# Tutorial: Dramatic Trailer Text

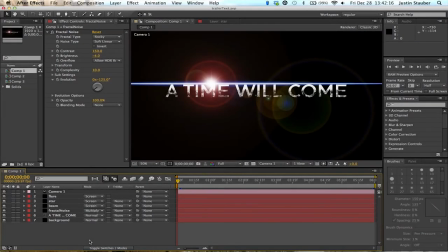Hey World Capture, this is Justin, and today I'm going to teach you how I made the text for the Dark Iron trailer of Steel. Alright, so let's just scroll through here first and just show you what it is. Alright.
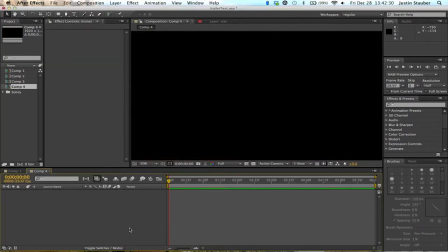Alright, so we're going to create a new document and start fresh from there. So first things first, I'm going to type out the text that I'm going to use.
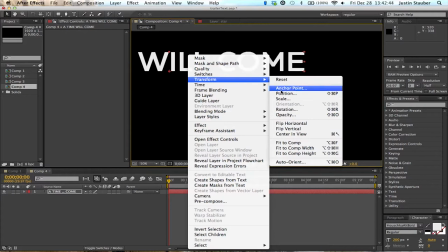Alright, put it to the center of the frame.
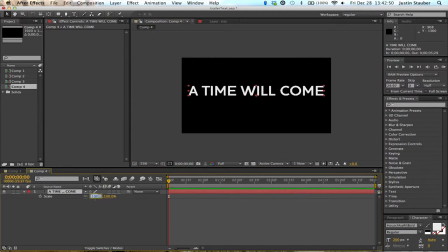Okay. Scale it down just a little bit. Alright, so first we're gonna put a bevel on the text just to make it look a little more 3D like. And make it look a little cooler. Put it as high as it goes. That looks good.
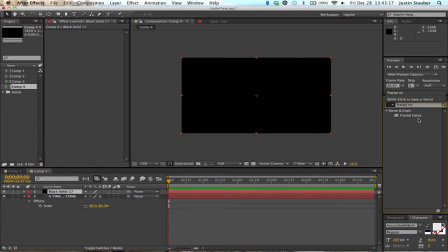Alright, new layer. I'm gonna use this for the fractal noise. That's what goes on the bottom of the letters, you'll see.
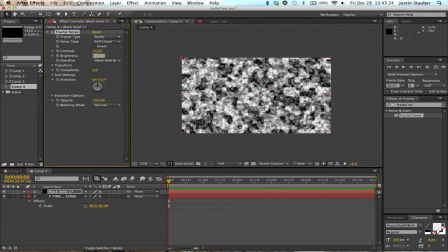Put it on rocky, that's what makes a very nice texture to it. Raise the contrast a little, lower the brightness a little. Complexity is not that important here.
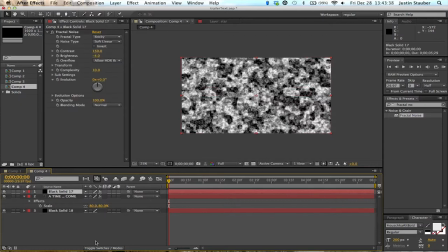Alright, now we'll create a new layer and put it on the bottom so that when you do multiply, then it'll only go over the text.
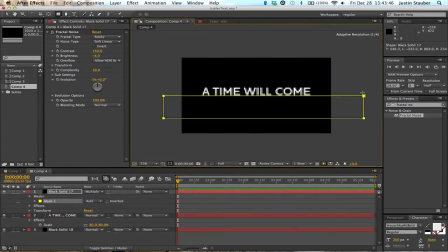There you go. Now we have to mask the layer, so it's only on the bottom of the text. Put a little feather on that.
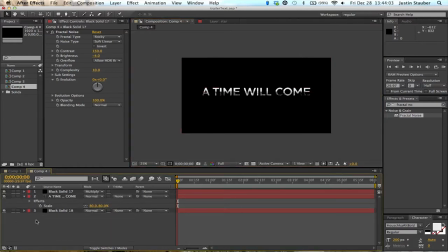Alright, that looks okay. Let's continue. We'll make a new layer for our beam now, that's what we'll do next. So we'll get the beam effect.
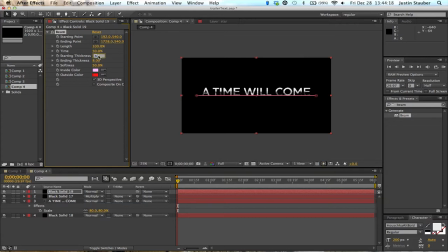First make it full length, change the starting thickness to make it nice and big.
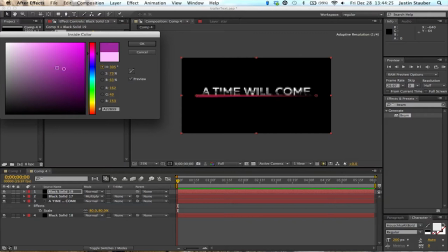The ending thickness we want to 0, so it trails off nicely. The inside's white, so it's very nice and bright. Put that color to like a bluish.
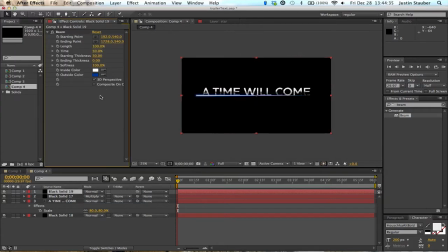The starting point's not that important because we're going to adjust that later, but just get around where we want it to be. And we're going to change that so they're the same height at the starting and the ending. Move the ending over so it fills the whole frame.
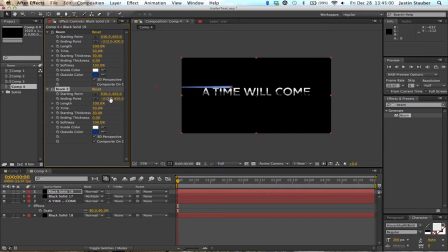Alright, now I just press Command D there to duplicate the layers. And composite on original, that's important. Otherwise, it's just going to cover up the entire layer with that new beam. This way we see both beams. Alright, that looks pretty good. Alright, now we're going to make a new layer for our brushing.
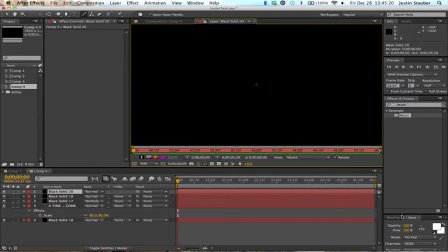We're going to brush on a little star to put right in the middle there so it looks a little nicer. Bring up that brushing panel. Alright, bring down the diameter and everything else to regular.
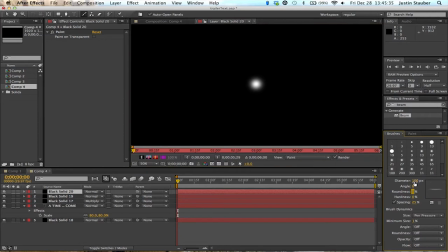Doesn't really matter where I put it right now because I'm going to move it. And now we're going to add the little lines in that make it look more like a star. So one there. Then we'll change it to 90 degrees and add another one in.
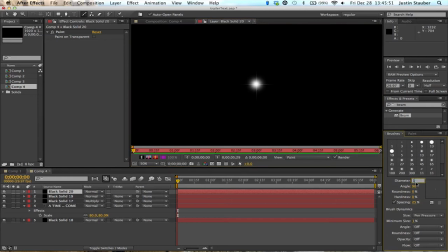Yeah, just like that. And then we'll put two, one at 45 degrees and the other at 135 degrees. Make them a little smaller so they fit in nicely.
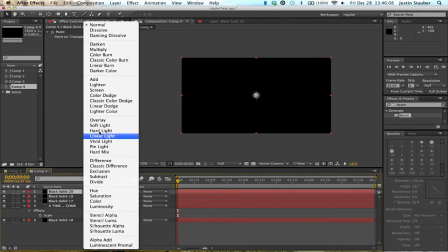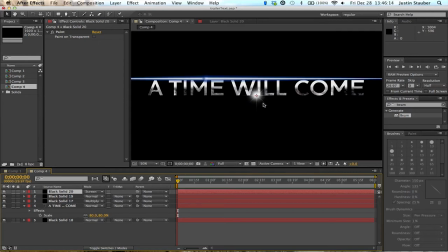Alright, there you go, that looks good. Now we'll put that right in the middle so it looks like a nice flare. Well, the flare is coming next, but this is going to add to it.